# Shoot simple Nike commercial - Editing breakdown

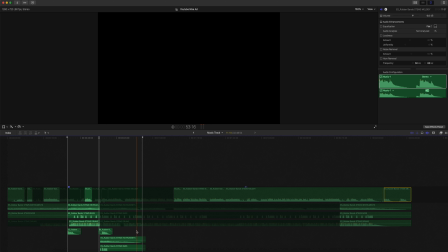And so because the sequence is only 30 seconds, I didn't want all of the extra items that's going to be within the song to be played, and so I made it work just how I needed it to work for this edit.
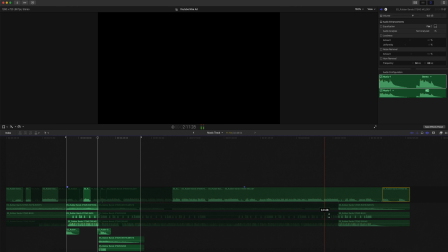And at the very end, I really liked how the song ended, and so I did another cut and I lined up the bass, the drum, along with the vocals to give me that smooth ending that you saw here.
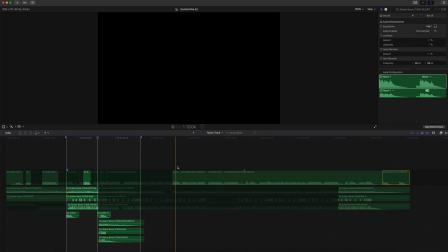So I'll close this and I'll play this once through.
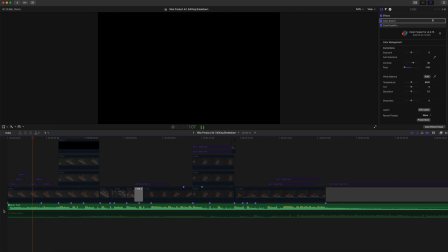Lately I just wanna run it up. Lately I just wanna run it up. Lately I just wanna run it up. So I
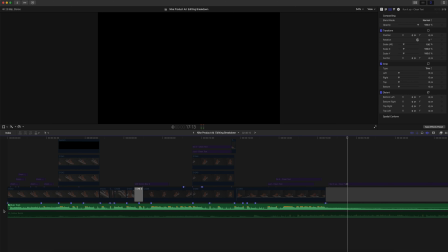really like how that sound, and this worked for this flow and allowed me to be a little bit more creative with the edits of the actual sequence. And so that's why I did what I did here. This was a very simple sequence to shoot, and I tell you that when going through this, I kind of had this vision in my mind as I was doing the shots, and the biggest thing that worked is editing or shooting for your edit. And that's one of the most important things when you're putting a video like this together, is that you definitely want to have something in mind of how you want to edit when you're shooting, because it makes it a whole lot easier in post.
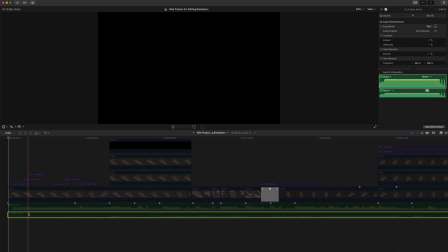So I'm going to disable the audio track just for a moment, and we're going to walk through the first sequence of how I edited to this.
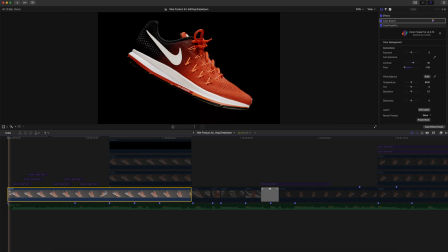So I'm going to enable this first track here using the short keys here, and that's just V on the keyboard.
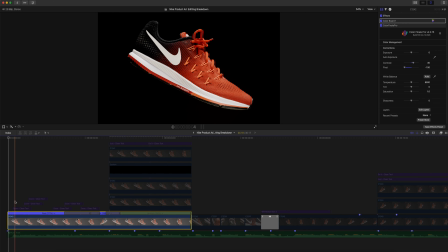And so there is some speed ramping that is going on. So it's starting very fast and going very slow. And so the shoe is just really spinning. And so I wanted to give that effect of the shoe kind of slicing in half with a smaller shoe going in the opposite direction.
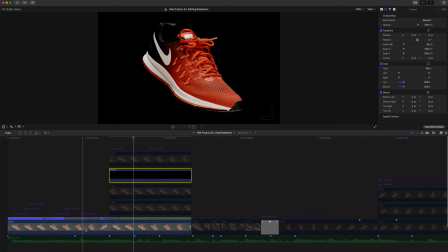And so how I accomplished this is I copied the initial track on the timeline, made a copy a couple of different times.
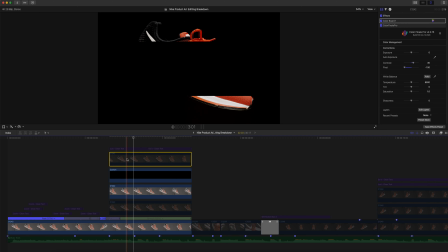And so I'm going to enable this track here. And so I matched up the speed of this clip and this clip here to line just right.
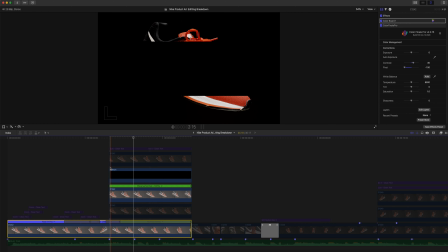And what I did was I did a custom edit to make it in reverse. So this allowed me to get the shoe to appear that it was sliced in half by the smaller shoe. And so let's watch this from the beginning. So the other thing that I wanted to do was create some simple text. So I did so in Apple Motion. And so there's a couple of different ways you can approach this. You can definitely do all of your animation in Apple Motion and then export that over into Final Cut Pro. But for this particular sequence, I felt that just doing the edits in Final Cut Pro worked much better, and I could keep the text aligned with the music and with the video, having a better sequence.
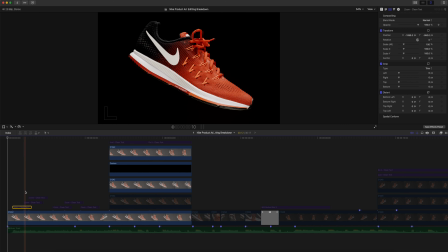So let's jump into how I did the text and aligned it with the music. And so I'm going to enable all of these clips here. Make this a little bit bigger so you guys can see it. So we're gonna run through real quick and how this flowed.
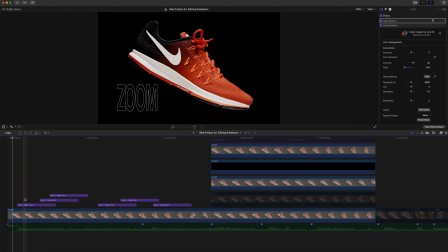So what I wanted to do is I wanted to have the white text flipping and flashing to a red text, and I aligned this all to the beat of the music. Enable the audio track. Play it back again.
Lately, I just wanna run it up.